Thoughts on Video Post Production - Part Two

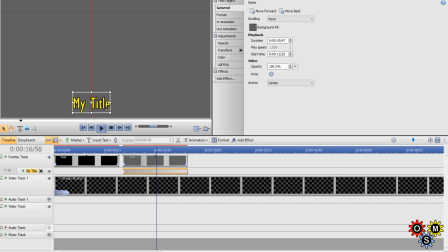20:56 So that's where I'd have my captions. And as most people know, I use yellow with a bit of outline. Your choice of font, of course, is you can have anything you like. It's all kinds of crazy stuff.
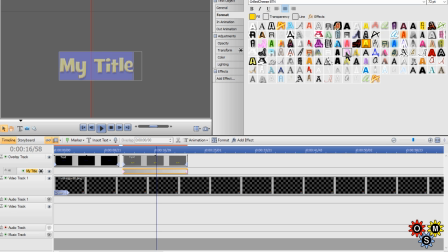21:12 I'm sure other people have got plenty to choose from. So that's a matter of choice. Just avoid dark blue and dark red. That's my thinking anyway.
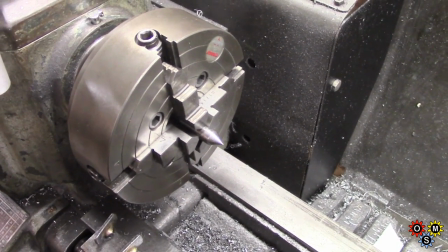21:30 Here's an example of handheld, just looking at the forejaw,
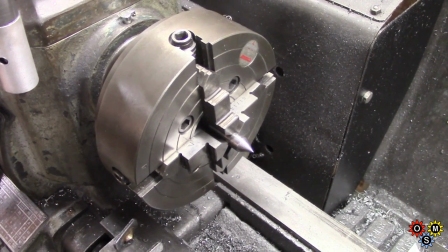21:36 getting ready to set up a center there, and the sound level will be noticeably higher.
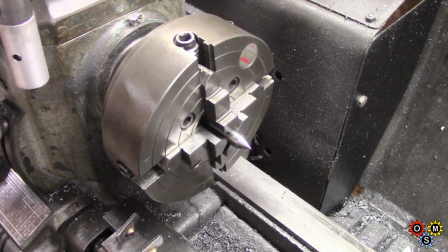21:46 So I'll drop it back about 3 dB or so to balance out
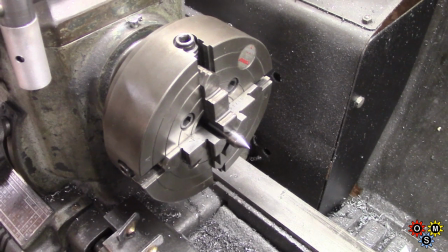21:52 better with other levels. with the camera close to the voice source
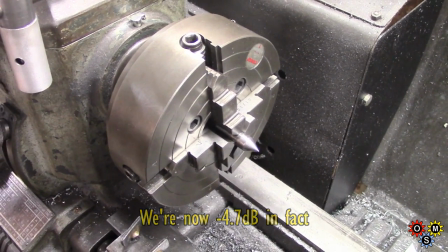21:58 and then we'll switch to another angle.
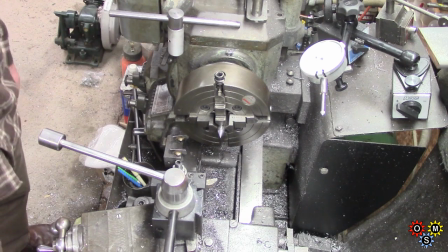22:05 Now I allowed about four or five seconds after switching the camera on to make sure the support had stabilised because it does move a bit and now we're zoomed right out.
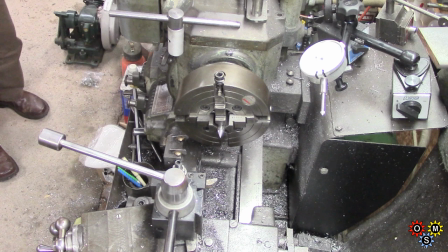22:22 Having moved further away we want to lift the volume so we'll give that a bit of a lift. And I've actually moved, I'm now about five,
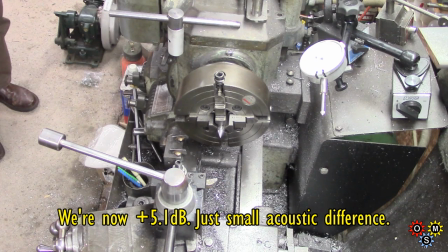22:34 six feet away from the camera, which will reduce the sound level. That's an example when I might want to artificially pull it back up again.
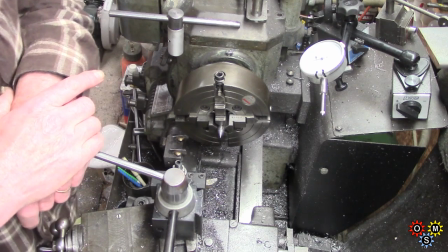22:48 Now over the lathe itself, I'm probably 18 inches from the camera, so the sound level will be that much higher again.
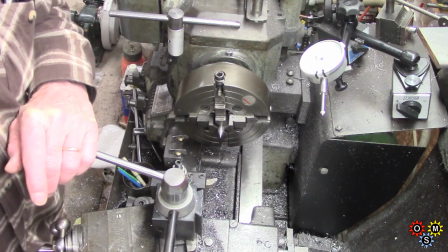22:59 Now because my camera support is not very steady, if I go to zoom in,
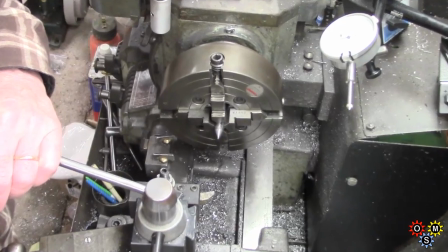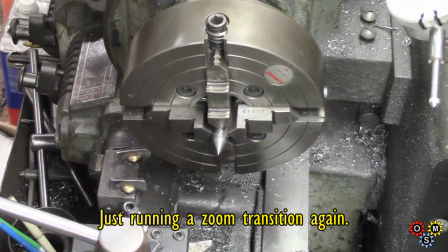23:10 you can see that little movement as I finish. So what I'll do next is to do a transition.
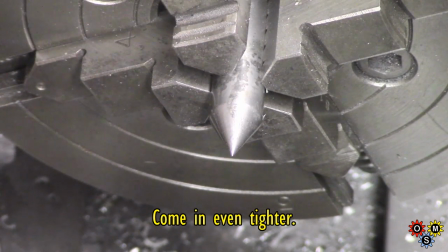23:17 So now I can transition to close in. Just rerunning the screw head slotting.
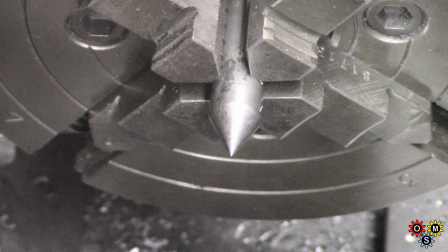23:28 and on this one i'll put some music on the back not everybody likes music and i've more or less stopped using it now
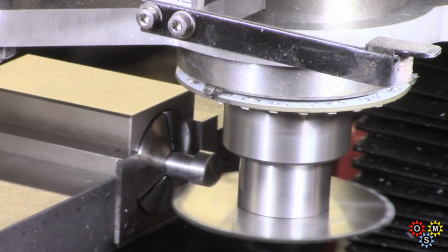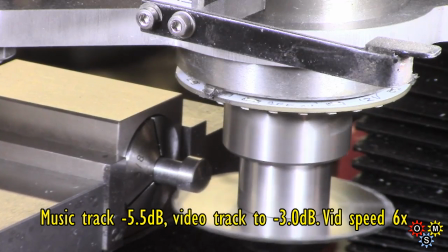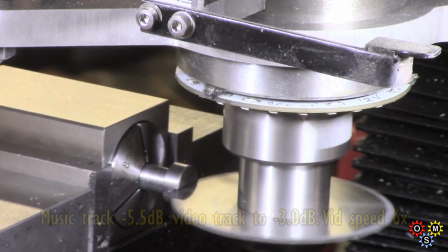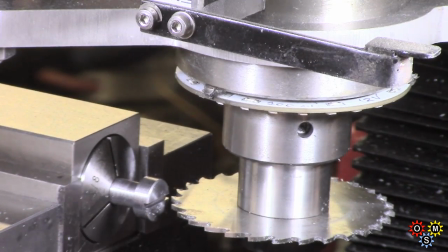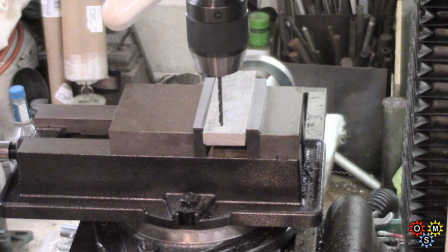24:04 just the other mill footage one or two points i'll put in captions above changes in level whatever and another speed up but with no music just a bit of machine sound Now this is just a mock-up,
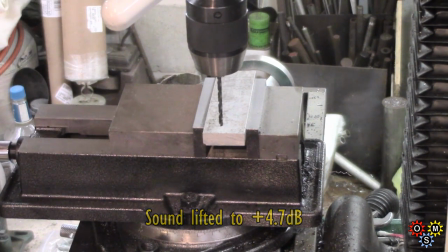24:19 and I'm about three feet from the camera, which usually requires a little bit of lift of the sound level. Here there is no extra lighting. The camera's coping with ambient, which I would probably still have to lift.
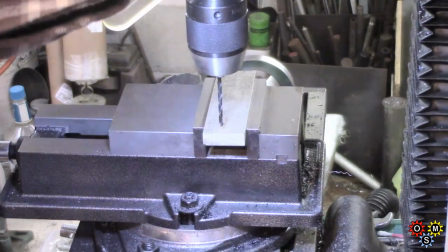24:38 but if I put other lighting on
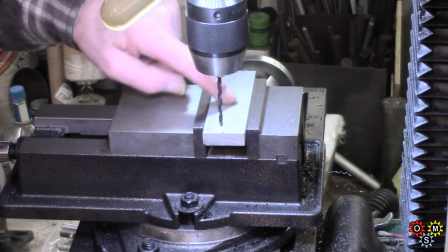24:43 it will start to bring out a certain amount of glare on shiny surfaces
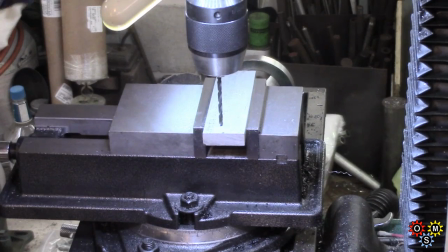24:51 it all depends on the direction of light